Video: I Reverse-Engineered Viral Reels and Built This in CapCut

If you want free assets to use in your edits right now, there's a free creator starter pack at dinaandagnes.com. You get horizontal mats, social media mats, outline frames, an Apple log to Rec 709 lot, and 15 CapCut effect tutorials. Each one is under a minute and designed to create the kind of scroll-stopping visual hooks that make people stop and watch. All free. Links in the description. Before any of the text or animation work, every reel starts with a talking head footage. This is where you actually begin editing, so let's start here. Open CapCut with raw talking head footage on the timeline.
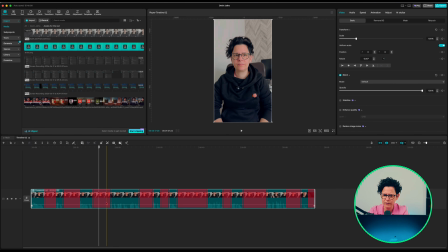[4:48]
Start with the basic cut, just removing the dead air and silences between what you say. So rather than splitting and deleting manually every time, use S to split
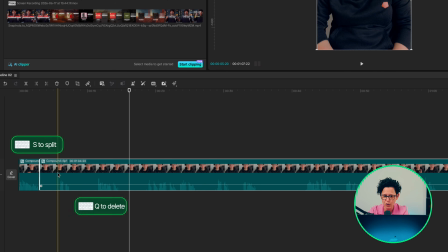[4:58]
at the playhead, and Q to delete everything to the left of it.
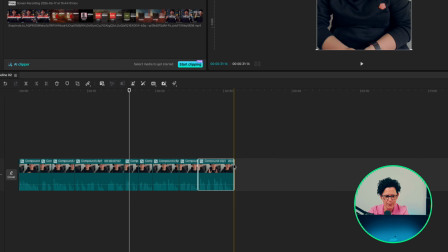[5:04]
Run through your whole clip that way, cutting out every gap and pause until what's left is just the words. That gets you a clean cut, but a string of basic cuts back to back can feel a bit mechanical, a bit stop-start. This is where J-cuts and L-cuts come in. And they're the thing that makes a cut feel invisible rather than obvious.
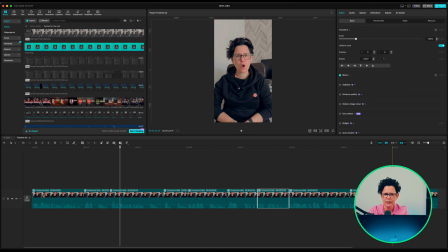[5:26]
So once you've got your basic cuts in place, select your clips and extract the audio so the audio and the video are sitting on separate layers.
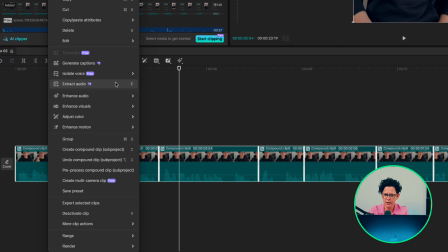[5:34]
Just like that, just right-click and click this one. Perfect.
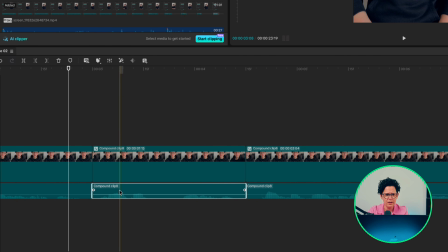[5:39]
For a J-cut, you want the audio from the next clip to start playing slightly before its video appears. So drag that audio layer back and trim it to begin just ahead of the cut point. Just like that. Perfect. Pull the end of the previous clip up to meet it.
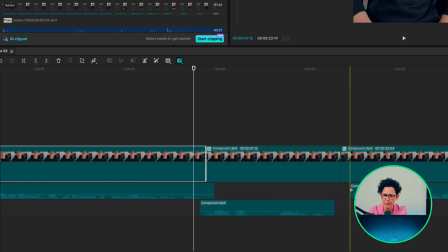[5:57]
Now, when you play it through, you hear the next line start a bit before you actually see the cut, and it smooths the transition right over.
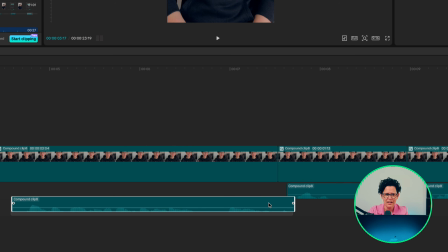[6:06]
An L cut is the same idea, just in reverse, so the audio from the clip you're leaving carries on slightly after the video has already cut to the next shot. The thing to watch for is overlap. Just a few frames is usually enough to take the hard edge of a cut without anyone noticing it happened. Do this through the whole talking head section and the pacing starts to feel a lot more natural, which is exactly the foundation everything else in the reel gets built on top of. Right, let's build. Starting with the text because everything else sits on top of it. Now, Devin uses tactic sense. We're using 𝗙𝗥𝗘𝗘 because it's our brand font, and the whole point of this video is not to clone him, it's to use his techniques with your own identity. Same principle, different execution. You use whatever font represents you.
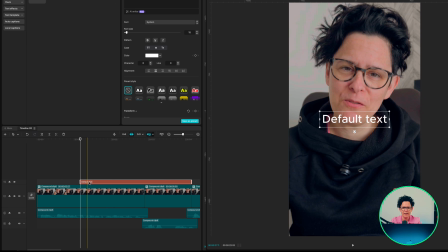[7:00]
Let's build the glow first, since it's the simplest. Add a default text layer, select your text layer and create a compound clip.
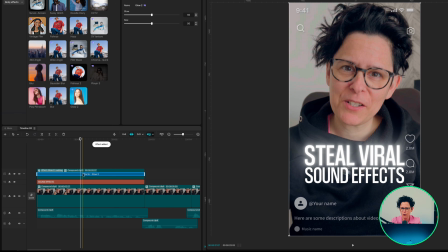[7:07]
Then go to Effects, search for glow and drag it onto the compound clip.
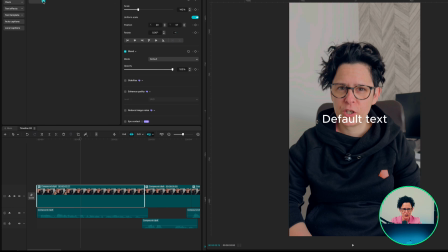[7:12]
That's it. Couldn't be any simpler. Next is the edge and the gradient together, the bit that gives the text its depth.
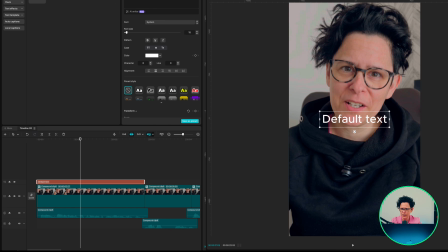[7:19]
Go to text, drag a default text layer onto the timeline and type your line. Switch the font to your brand font and size it up so it's bold and dominant in the frame.
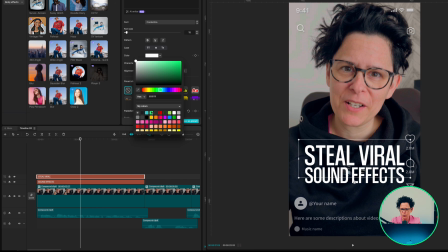[7:29]
Set it to your brand color as well. In my case, it's going to be the green. Duplicate your text layer and set the color to white and place it underneath the green text.
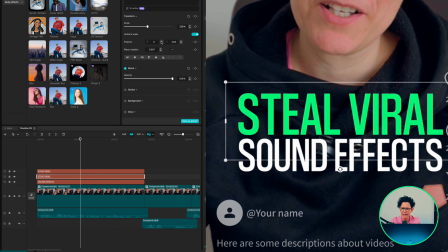[7:39]
On that duplicate, nudge its position slightly using the X and Y values, just a couple of pixels off from the original.
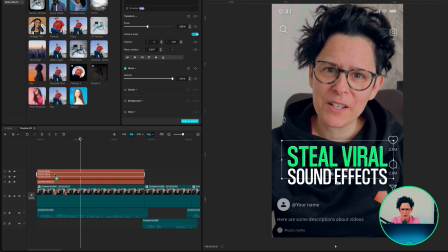[7:46]
That offset is your edge. Now duplicate that white layer one more time and reset its X and Y to 0,
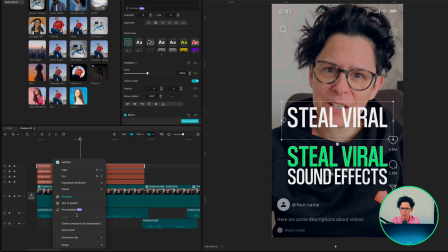[7:54]
put it directly on top, turn it into a compound clip and add a film strip mask.
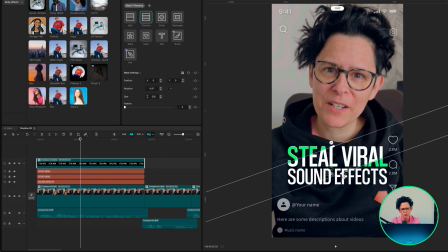[7:58]
Rotate the mask so the visible strip sits roughly through the center of the text and pull the feather slightly right up so it blends rather than cuts off sharply.